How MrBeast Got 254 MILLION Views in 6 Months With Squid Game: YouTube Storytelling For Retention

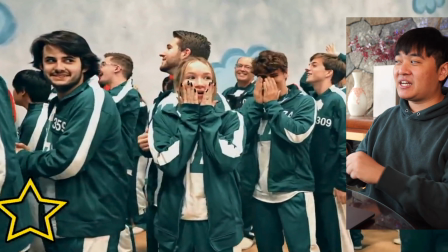Like, there is no reason necessarily for someone to have to smash open the shape to reveal it, right?
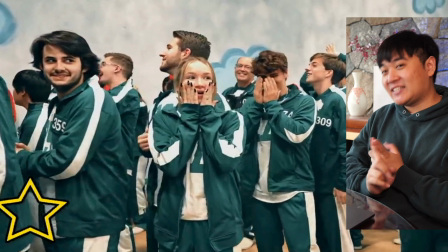So there's something intrinsically satisfying about something being smashed. There's also this fact that you're actually creating hype amongst the people in your video itself to try to get those reactions. And so by doing something this dramatic, it really increases the amount of reaction that you're going to get from the individual crowd members.
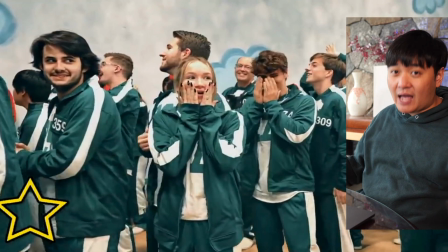And then that reaction and that emotion is further amplified by the fact that there's a whole bunch of people in a line at once.
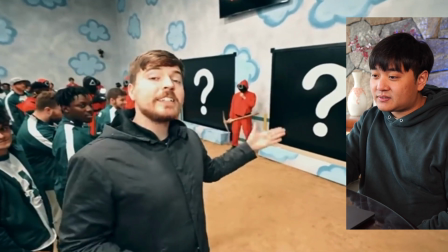Reveal the second symbol.
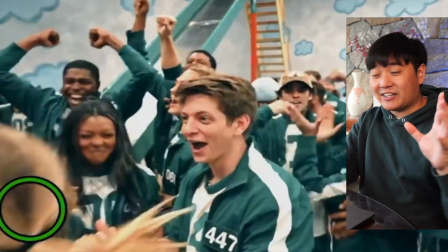So here you record the entire crowd. This is, they're going wild, right?
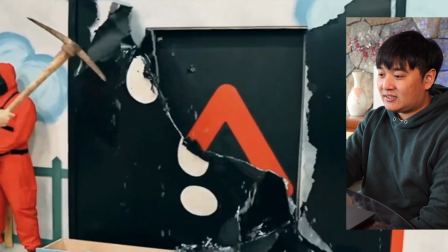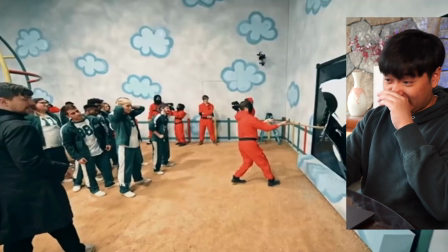So capturing all that emotion, capturing individual people's emotions, and capturing people's despair as well.
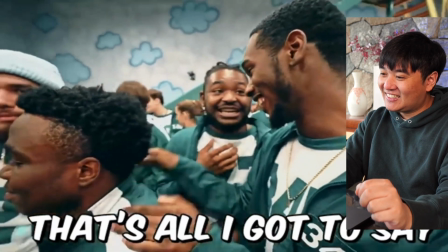I know umbrella going home. That's all I gotta say. We got the circle. Thank God we didn't get the umbrella.
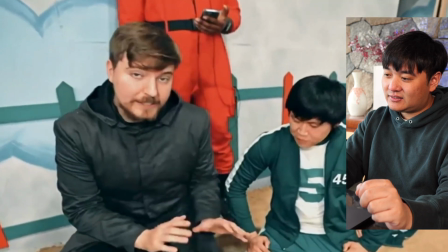You look pretty nervous over here. Even though you got the star, you're the main character. So you have plot armor.
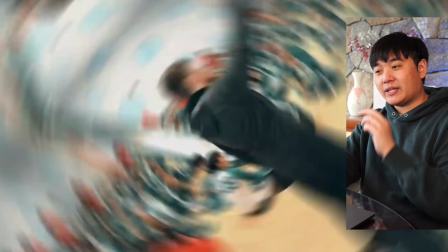You're fine. Yeah.
So this little bit, that's pretty subtle actually, but they actually,
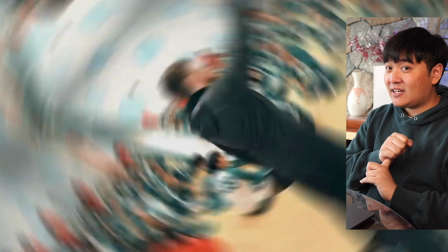by crediting him as 456, they're saying that, okay, this guy has got something special about him. But throughout the video, this guy, and I'm sure they could not have known this in advance, right? But this guy actually becomes someone that gets pretty close to the end. So by having this little bit, you're almost like trying to establish a relationship with the character from the get-go, and that helps people to gain that sense of, oh, like, you know, I recognize this guy, like, and I actually start to care about this guy a little bit. Look, MrBeast has talked a little bit about the difficulty of
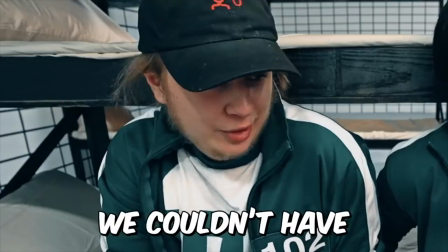trying to establish, like, investment into individual characters within a story.
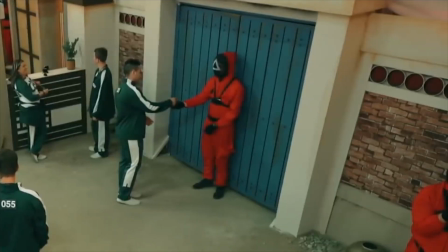And the trouble is that, you know, if you get someone, if you try to tell someone's backstory, often you lose people's attention.
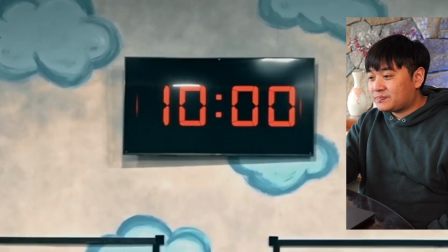And that's a difficult balance.
Start the timer! The challenge is underway.
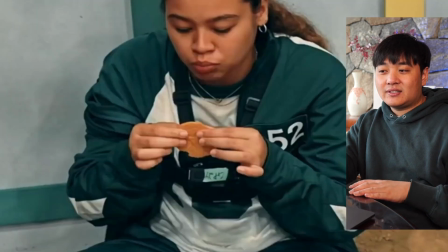So, you just hear them all scraping.
I hate my life. So here, it's actually like
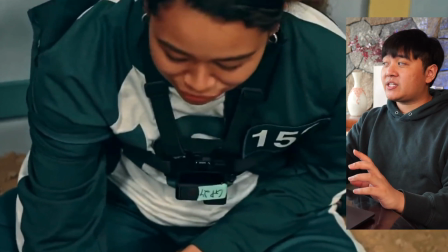given a little bit of breathing room, because now instead of just Mr. Beast talking, you've got, or even, you know,
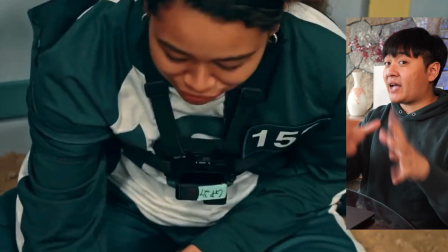the Mr. Beast crew talking, you've got the individual focus back on the individual contestants here.
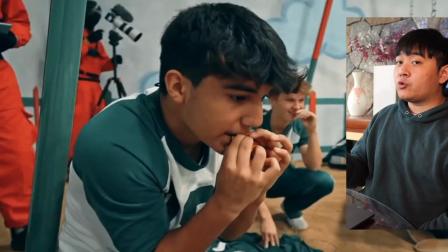And then once you have that breathing room, it's almost like a palate cleanser, right? Because when you have something that is actually very high tension, very high stakes, and, you know, the payoffs are there as well, you can build up that tension. But you can't start with immediately high tension and then go to payoff. It doesn't quite work like that. You actually have to build that up over time, and then you get the payoff.
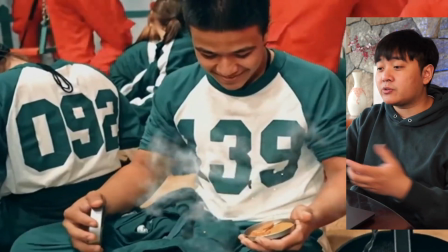I mean, there's still a storyline here, and it's still progressing, of course.
Look at this! We have a successful triangle.
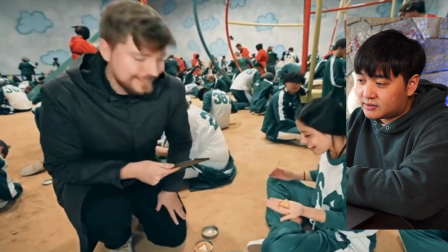Congratulations. Thank you.
One other thing I want to talk about is with regards to pacing. So I don't know if this has been talked about anywhere apart from one feedback video from MrBeast about another YouTuber, but basically you want to try to keep all the best fast-paced stuff at the very beginning so that people are invested in the video to start off with. And then as time goes on, you can create these longer and longer narratives because people are more invested in the video, and so they're less likely to click off. If you try to keep your absolute best stuff and your shorter stuff towards the end, what happens is that, well, people just drop off before they even get to the end, so there's no point.
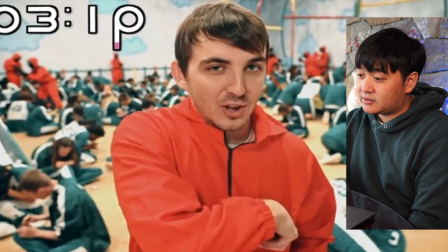It doesn't know because I brought it light and I'm going to drop it for
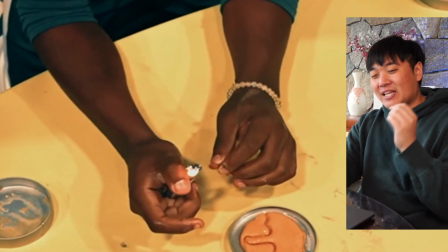somebody. What? This is so smart.
It's these little unexpected bits as well that
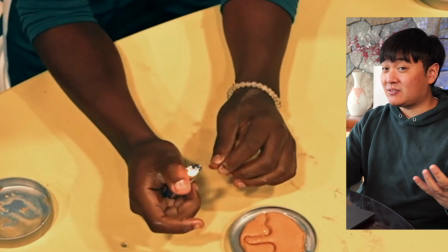really increase the enjoyability of a MrBeast video. Sometimes there's scripted unexpected bits.
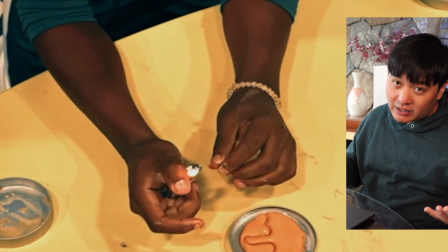So for example, like maybe someone was only meant to win $1,000, but then they win like, you know, $2,000 instead, something like that.
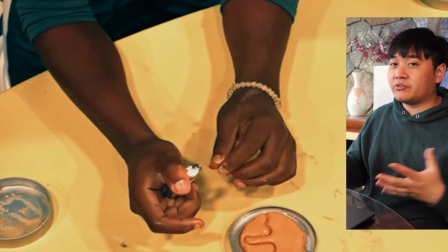So you can script a little bit of it, but something like this is pretty funny.
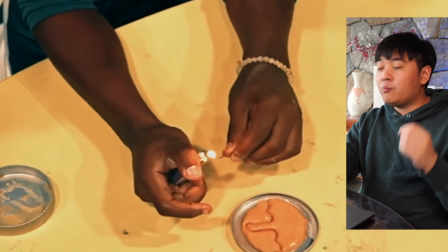And unexpected, like, you know, more money does not necessarily equate to like better videos.
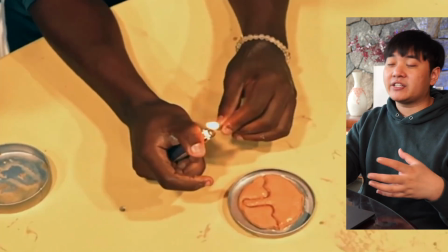It's more so these little things that make it very rewarding for the viewer to watch. All right, I'm gonna skip ahead a little bit.
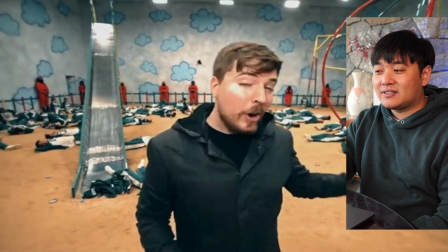I'm gonna skip ahead to this bit.
Don't worry, because they're all walking away with $2,000 in cash.
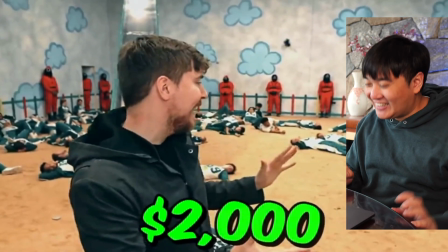So this is everyone that's died in the game, right? Like, can you imagine?
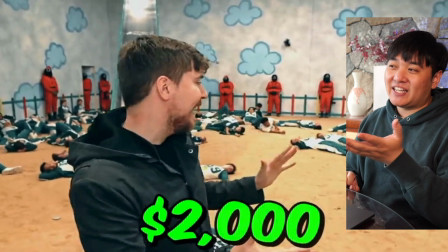You have to physically ask them, okay, you're dead, now just please lie down and pretend that you're dead.
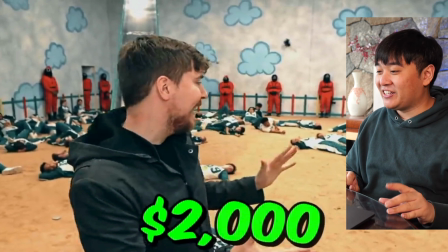Stay there until we record this part of the video, and then after that you can, like, move, right?
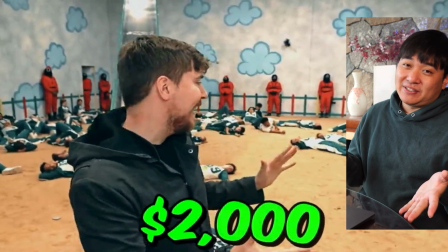So, like, you know, or you could just tell people to leave, but that's not as good, right?
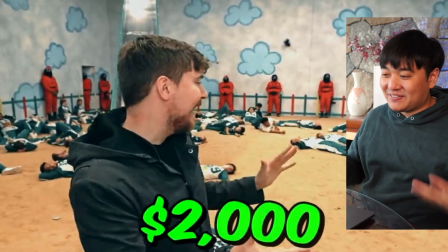So there's something a bit extra dramatic about having people pretend to be dead.
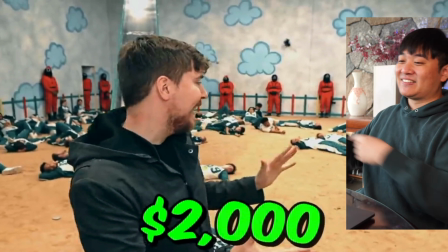And even just having the different henchmen, like, on the side, right? All right, so tug of war.
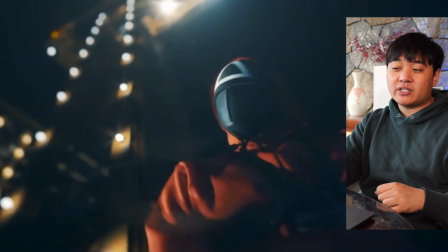This is a super interesting part of the video.
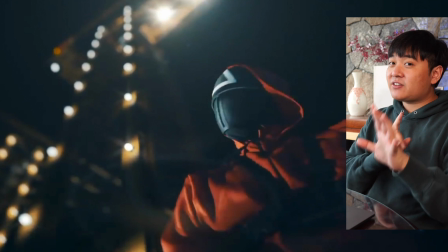Basically, tug of war is, you know, on this huge tower, but they've illustrated how gigantic this tower is by providing context again.
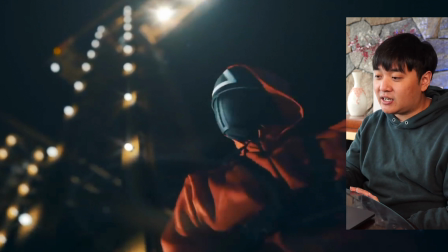So here they've got this guy who's just like obviously a henchman looking up at this gigantic tower,
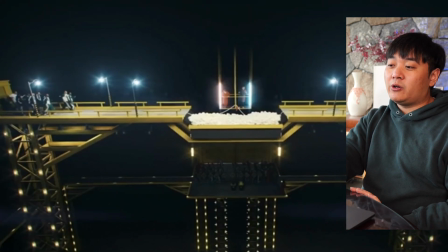and then you see, like, holy moly, this tower is huge.
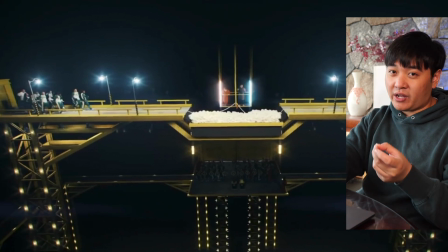That itself is like a bit of a payoff and a hook at the same time. I don't know how, like, how you do this in other videos, but that's like something amazing. And I think that it would be cool if more people did stuff like that.
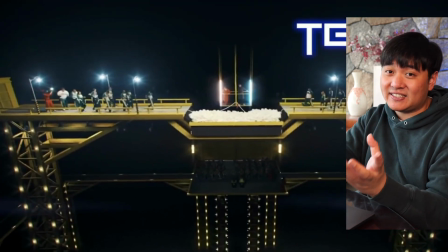You have to simply admire the dedication to the sets. In fact, a lot of Squid Game sets are actually CGI. So a lot of MrBeast sets, this video cost $3.5 million to actually make.
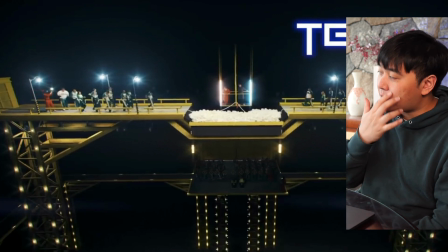And that dedication really shows through. I think I can characterize it in something MrBeast said once, which is that people know when you put an effort towards a video, and people respect when you put an effort towards a video.
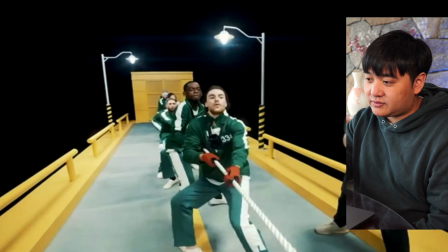Go! Oh, it's already on right side. And let's check in on 067. In the show, you won!
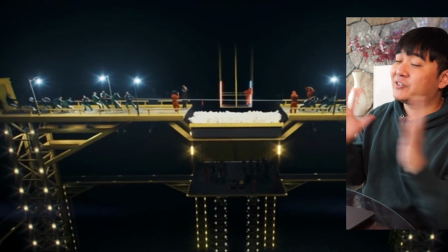So let's. There's always something about a fight that's always very interesting.
You should just lose.
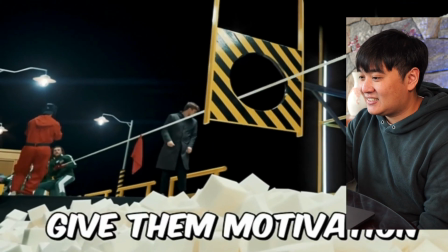Oh, no, give him motivation.
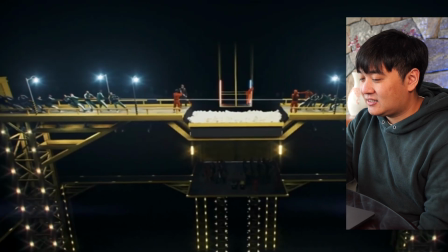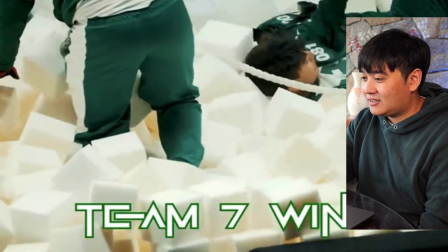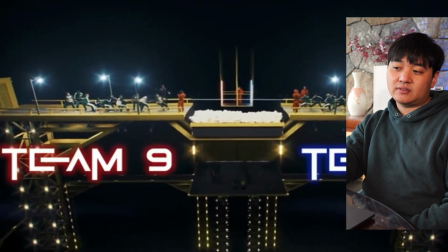In this game with Team 9 versus Team 11, they went so hard that this happened.
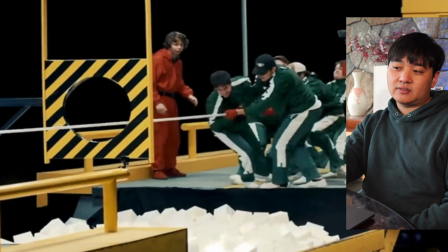They are going all out. Ooh, look at them. Holy cow. Don't let them.
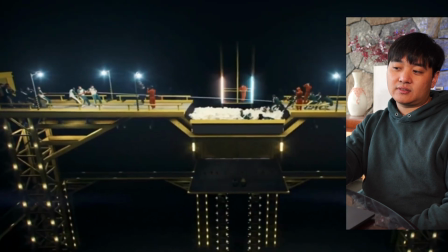Oh, yes.
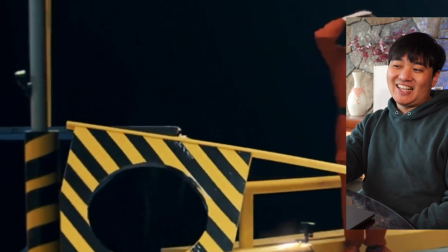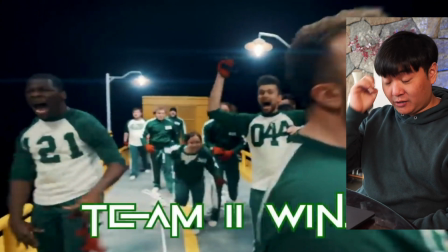They broke the thing. That's so funny, but it's also an example of, again, not being overproduced and being like, well, you know, we're kind of just having fun here.
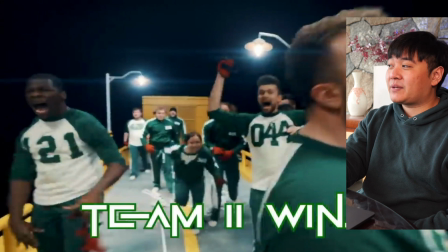Yeah, this is, as opposed to like being a big film production where it's like everything has to go in a certain way. It's almost like you're like, it's that appeal of the behind the scenes feeling, but this is the scene itself, you know.
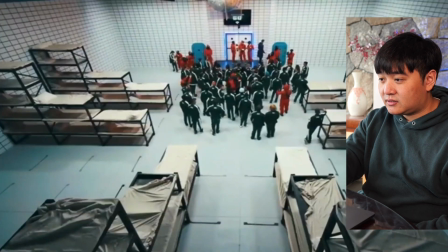Tug of War took us from 120 people down to 60. And remember, only one of these people is walking away with $456,000.
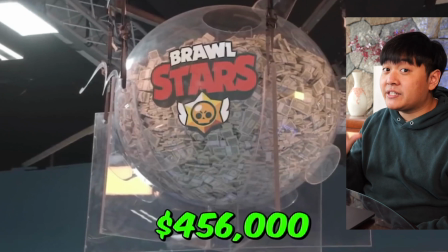So again, here's another reminder of the big payoff at the end. Because people at this point might have actually forgotten that, oh yeah, they're competing for the $456,000.
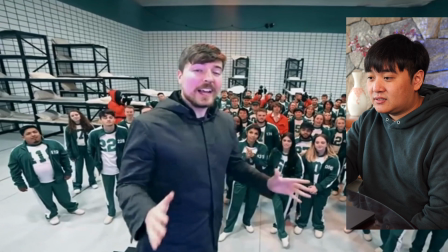All right, everybody, can we have your attention? As you guys know from Squid Games, game number four is marbles.
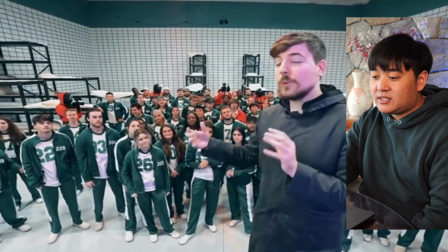Yeah! I don't know if I'd be cheering, because instead of letting you pick your partner...
There's a little bit of, like, very subtle, I mean, maybe not so subtle, but, like, you can see
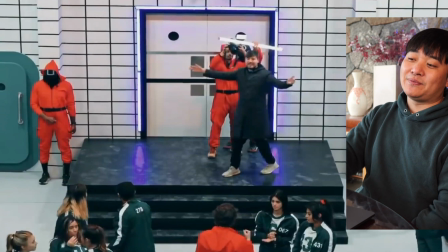in this shot here, he's got some dude, like, lighting him behind the back, right? So there's a little bit of attention to detail when it comes to things like that,
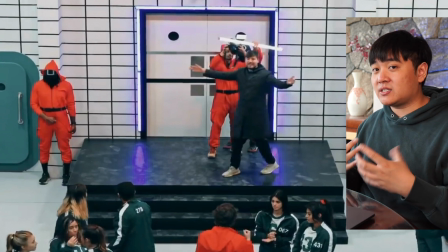where having brighter shots is just more interesting and having better frame shots is just more interesting.
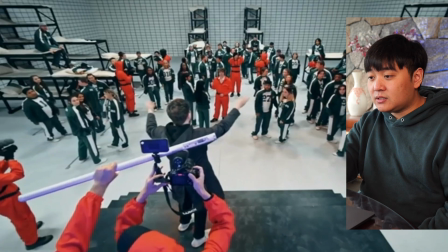We have your attention.
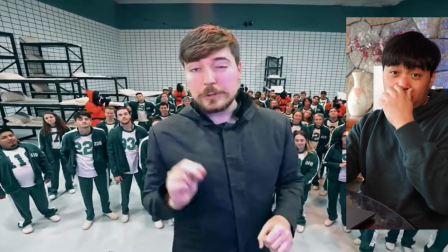As you guys know from- And here, so he's lit up by this neon light, because obviously what must have happened is there must have been a few shadows and stuff on his face, I guess.